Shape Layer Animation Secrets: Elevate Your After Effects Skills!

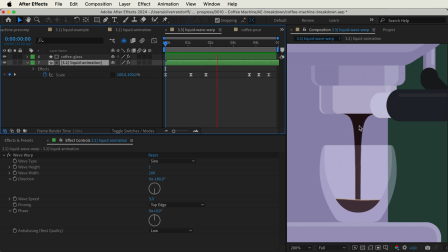[28:46]
And then you can see that the liquid is looking a lot more natural as it's flowing. And you can, of course, go ahead and adjust all of these settings to your liking, also depending on the density of the liquid. Is it syrup flowing down? Is it water? Of course, this will alter how it's supposed to look.
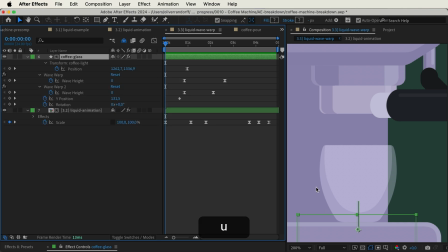[29:04]
And as a final touch, you can add the coffee to the glass. This is just a simple Y position and it's matted out to the inside of this glass. And I've also added two different wave warp effects and they just decrease towards the very end.
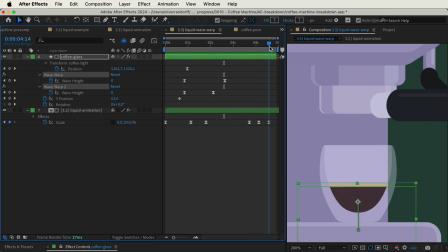[29:21]
So you can see it's displacing a bit and then it becomes still as no more liquid is flowing down. The movement of liquid can be quite difficult to get just right, but whenever you do, it really helps to ground your animation in reality.
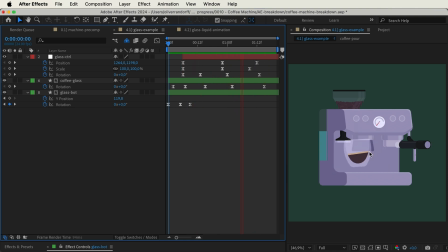[29:35]
If we take a look at this example, it's quite subtle, but the liquid is reacting to the movement of the glass. And just to show you how much this does for the animation, I have a version where it's disabled. And you can see all of a sudden it doesn't seem like liquid anymore because it's not reacting how it would in the real world.
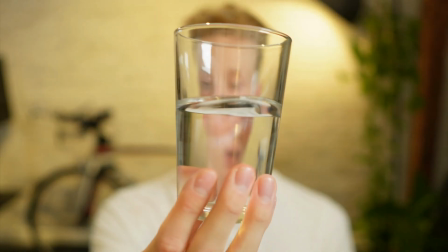[29:54]
One thing that's quite important to understand is that whenever you have a glass filled with liquid and you start to rotate it,
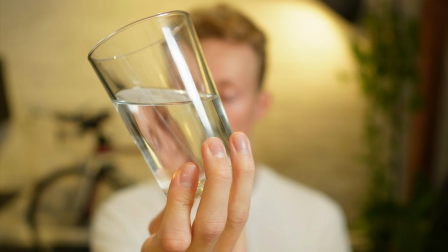[30:02]
it seems like the liquid is leveling out to the ground beneath you. And this is because of gravity.
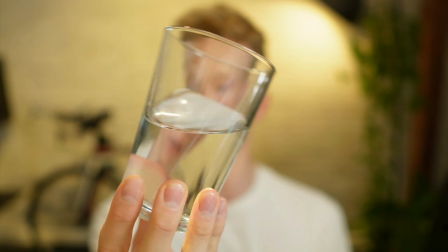[30:09]
If you do this movement fast, the liquid will have to catch up because of inertia. So using these two different principles, it's actually much easier to animate our liquid whenever the glass is moving.
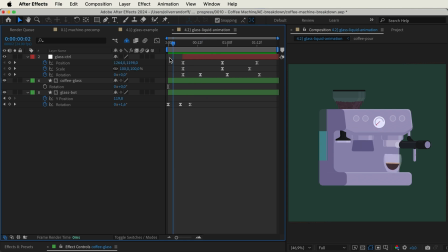[30:22]
If we take this animation as an example, we can start at the very first rotation keyframe of the glass, add a rotation keyframe to the liquid itself, then move to the next one, and all we have to do is level out the liquid.
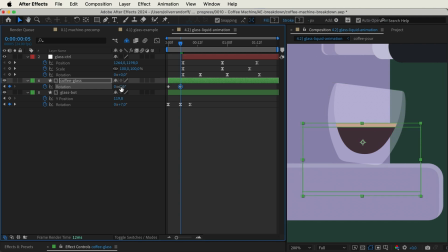[30:37]
So if we rotate it, we can do this by eye, so you can see it's leveled out according to the ground, and this is the exact same principle that I just showed you with the water in the glass.
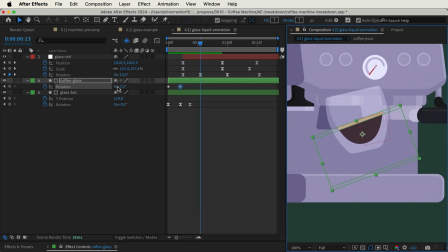[30:47]
So if we move on to the next rotation keyframe, you can see we have to level out in the other direction,
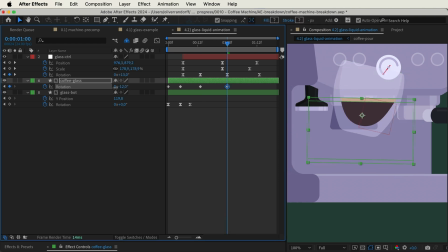[30:54]
and we just have to repeat this for all of the different rotation keyframes for the glass.
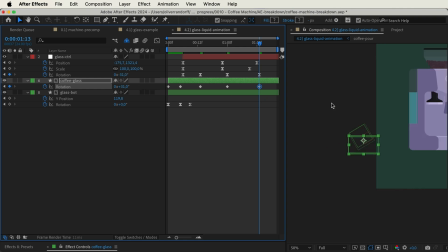[31:02]
So this should be the last one, and you can see now we have it leveled out. We can go ahead and add some easy ease to these keyframes,
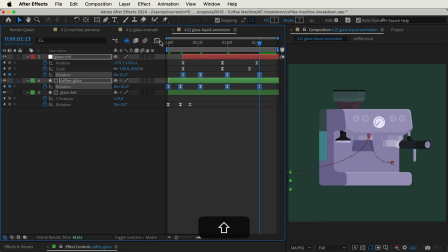[31:10]
and this easing should just match up to the easing of the rotation of the glass itself, which you can see that it does right here. And now if we go through the animation, it already looks a lot better. But there's just one slight issue, and this is the inertia that I mentioned. Because we have the fast movement with the glass, the liquid needs time to catch up. So actually we need to delay this animation a little bit.
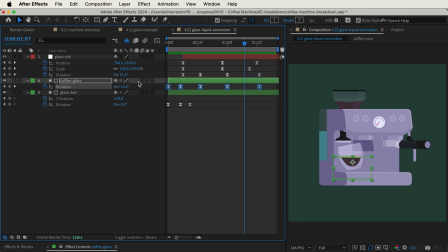[31:35]
So we can take all of the keyframes for the liquid animation and just offset them by 2 frames. And now you can see it seems a lot more natural because the liquid is trying to catch up with the movement of the glass. This is a very simple way to sell the effect that we actually have liquid in the glass. Instead of spending a lot of time doing wave warp and different effects, you can actually get away with something a lot more subtle. When you really need to sell an animation, it's often done in the details and the subtleties.
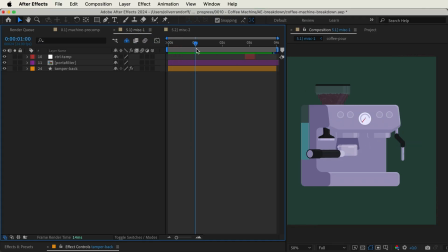[32:06]
So when we take a look at this project, as an example, we have the tamper coming down and tamping the coffee right here.
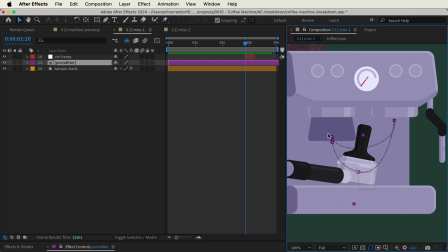[32:14]
And if we take a look at the portafilter itself, you can see that we have this clean motion path and there's no downward movement at this particular point. And actually it would also be a bit difficult to do because you would have to break up this motion path to create that Y position animation. So what I like to do if I need to interrupt another animation and layer some more movement on top is use a null object.
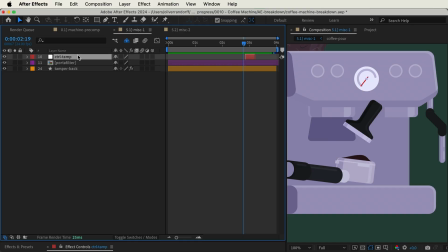[32:37]
As you can see, I have the null object right here and I parented both the portafilter and the tamper to it. So if we press U, you can see it's just a simple position animation where it moves down as it's getting tamped and then it goes back up again.